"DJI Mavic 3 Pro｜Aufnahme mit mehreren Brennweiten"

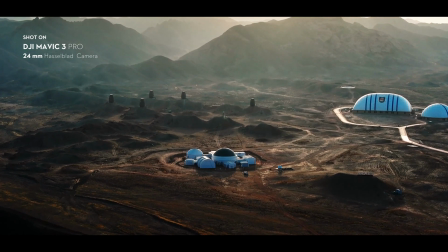(0:02)
When it comes to aerial photography,
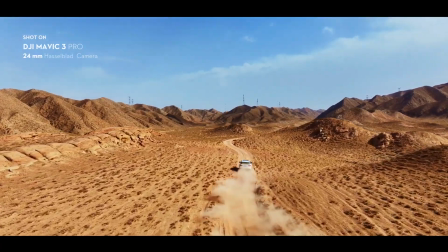(0:05)
the wide-angle lens is possibly one of the most attractive types of lenses that a photographer can use to capture God's eye view.
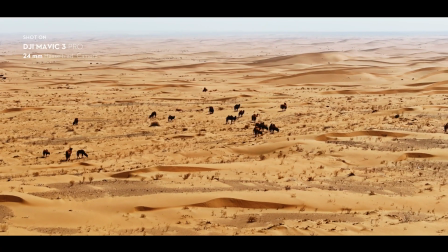(0:13)
So how to capture these moments?
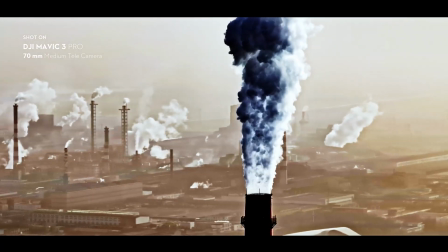(0:16)
DJI Mavic 3 Pro's triple camera system ushers in a new era of camera drones by housing three sensors and lenses with different focal lengths.
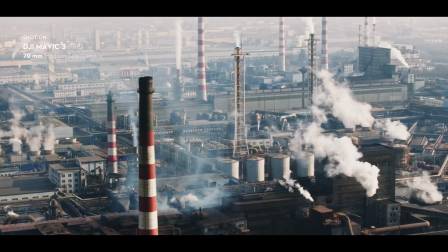(0:24)
Equipped with a 24mm Hasselblad camera and dual-tele cameras with 70mm and 166mm format equivalent,
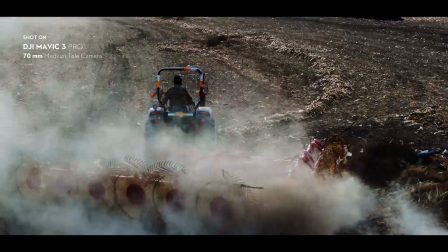(0:34)
DJI Mavic 3 Pro unlocks new shooting perspectives, allowing you to embrace creative freedom further,
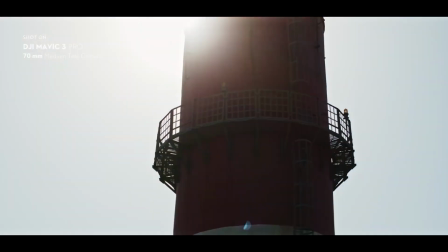(0:41)
capture fascinating scenery, explore photographic storytelling, and make cinematic masterpieces.
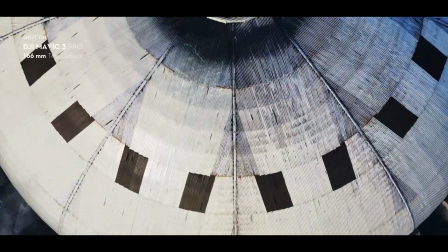(0:49)
Let's dive into how to choose the right focal length for a shot.
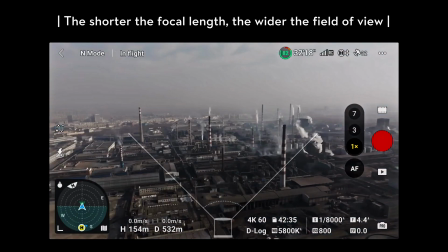(0:54)
Basic Principles The shorter the focal length, the more of the scene you'll be able to see in the frame, and the foreground and background appear further apart.
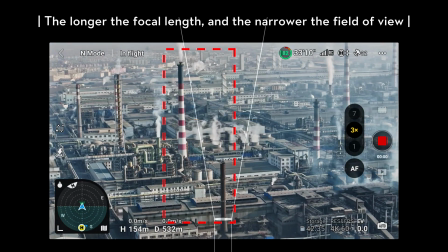(1:02)
The longer the focal length, and the narrower the field of view. The long focal lengths compress distances and bring distant subjects closer.
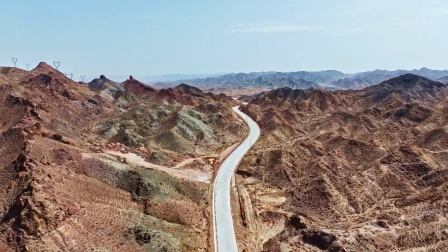(1:11)
Applicable Scenarios This is an image taken with the Hasselblad wide-angle camera,
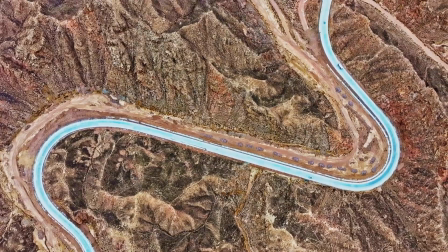(1:16)
allowing the whole scene to be included in the photograph, and giving viewers the feeling that mountains look further apart and more distant,
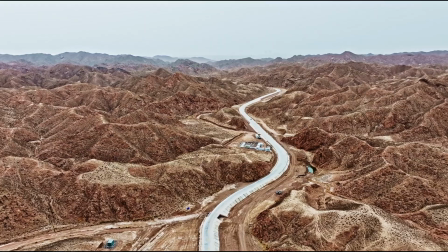(1:24)
further enhancing the sense of vastness.
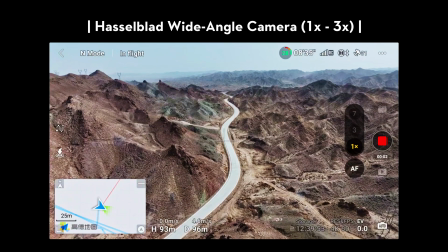(1:27)
Zoom reaches up to 3x in normal video mode or explore mode when using the Hasselblad camera,
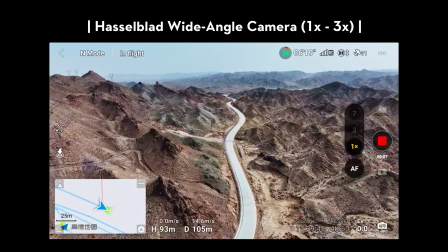(1:33)
allowing you to capture grand landscapes and wide open scene.
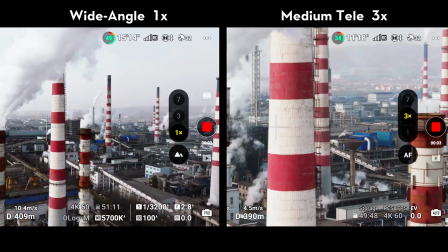(1:37)
The two images are taken by wide-angle and medium-telit lenses, and we can see that objects appear larger and closer in the camera view on the right.
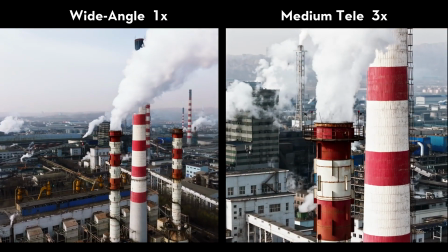(1:45)
Narrow angle of view of the medium telelens makes it easy to keep unwanted background elements out of the frame.
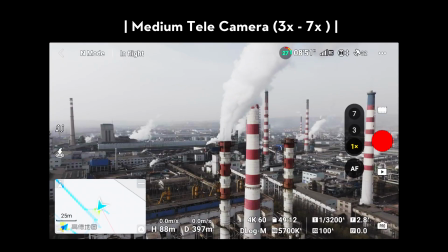(1:53)
The medium telecamera suits various themes and scenes.
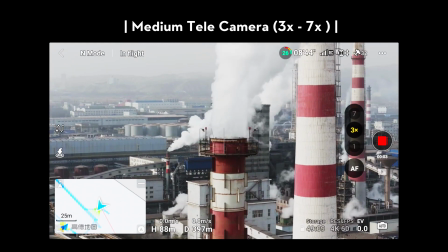(1:57)
To easily incorporate distinct composition styles and avoid image distortion in busy and crowded environment,
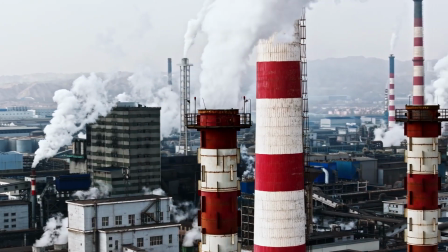(2:04)
try tapping the 3x icon on the right side in normal video mode or explore mode.
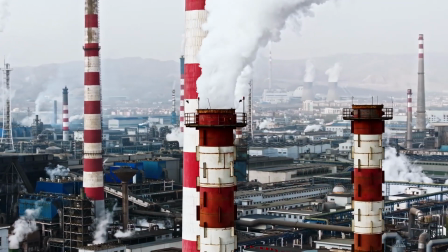(2:09)
It compresses the depth of field, focuses to highlight the subject, and maintains many details in the background.
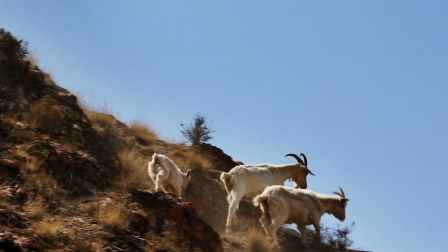(2:17)
The telecamera with 166mm format equivalent can be used to show faraway objects with accurate perspective,
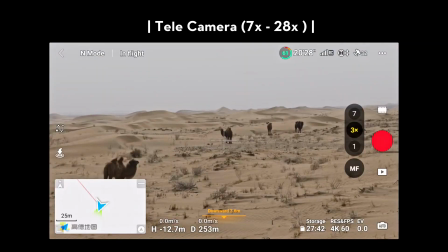(2:25)
making distances seem shorter in the image. By using the 7x to 28x telelens in the normal video mode or explore mode,
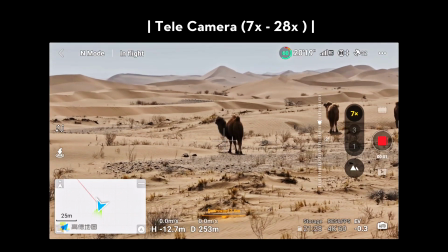(2:33)
you can effortlessly observe animals without disturbing them. where scouts no-capped mountains and buildings safely.
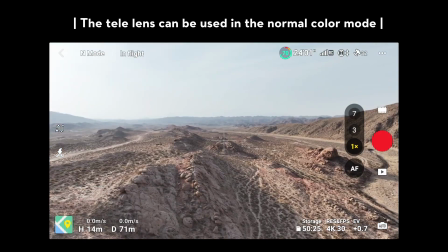(2:40)
Color Mode Note that the telelens can be used in the normal color mode,
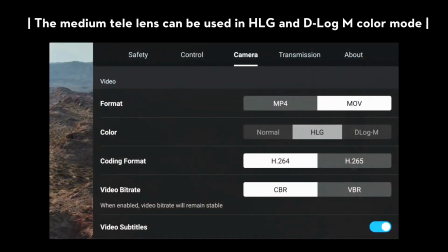(2:45)
while the medium telelens can be used in HLG and D-Log M color mode with a high dynamic range and facilitate more efficient color grading.
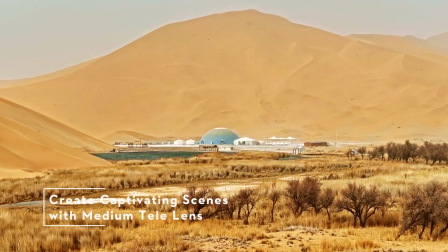(2:55)
Let's find out how to master composition with the medium telelens for aerial photography.
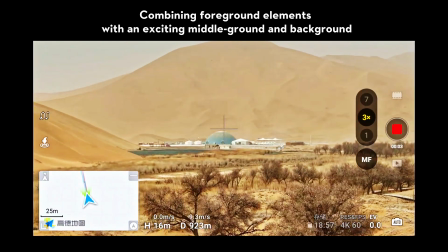(3:01)
The foreground, middle ground and background divide the scene into different planes and create a sense of depth by using the different layers of an image.
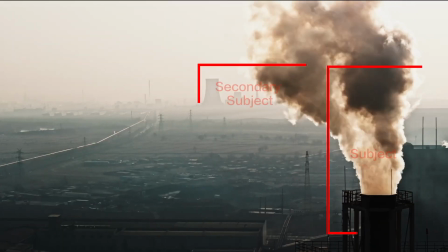(3:10)
When there is only one subject on one side of the image,
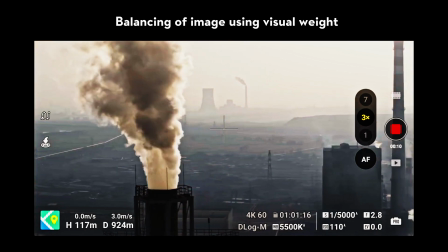(3:14)
use the medium telelens to place the secondary object in the background on the other side to get the balance between all the parts of your image.
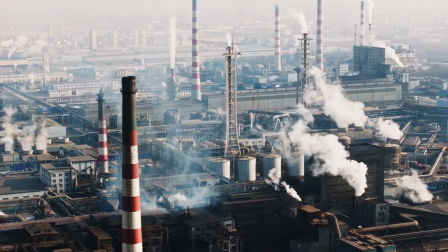(3:23)
When there are parallel lines or lines with a sense of extension in the scene,
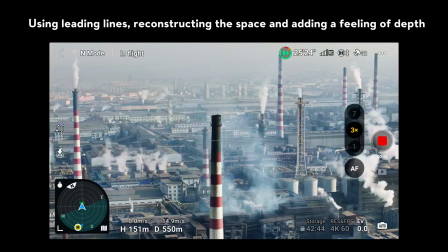(3:27)
position the line to look like a diagonal line and use the medium telelens to compress
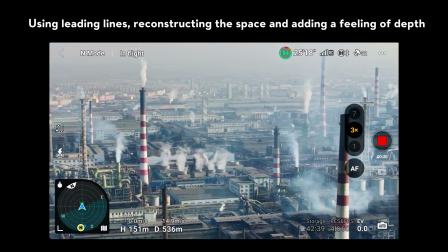(3:32)
the beginning and end of the line to create tension and stress the sense of depth.
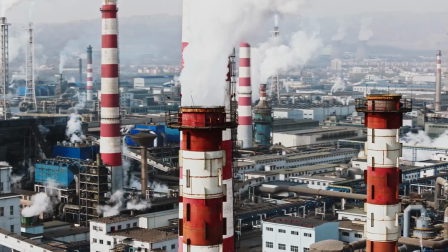(3:38)
As the medium telelens has a narrow angle of view,
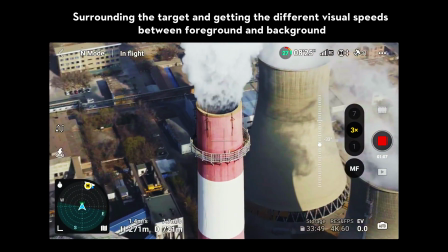(3:42)
choose to surround the main subject to achieve different visual movement speeds between foreground and background elements.
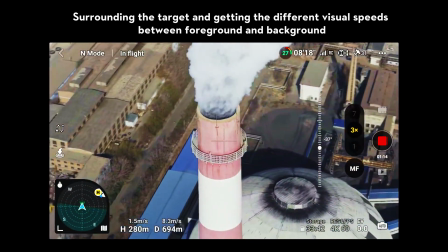(3:48)
Even if foreground moves slower, the background changes faster. Thank you for watching.
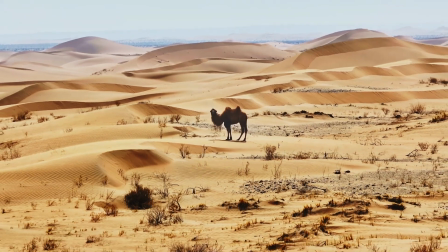(3:55)
Enjoy your flight!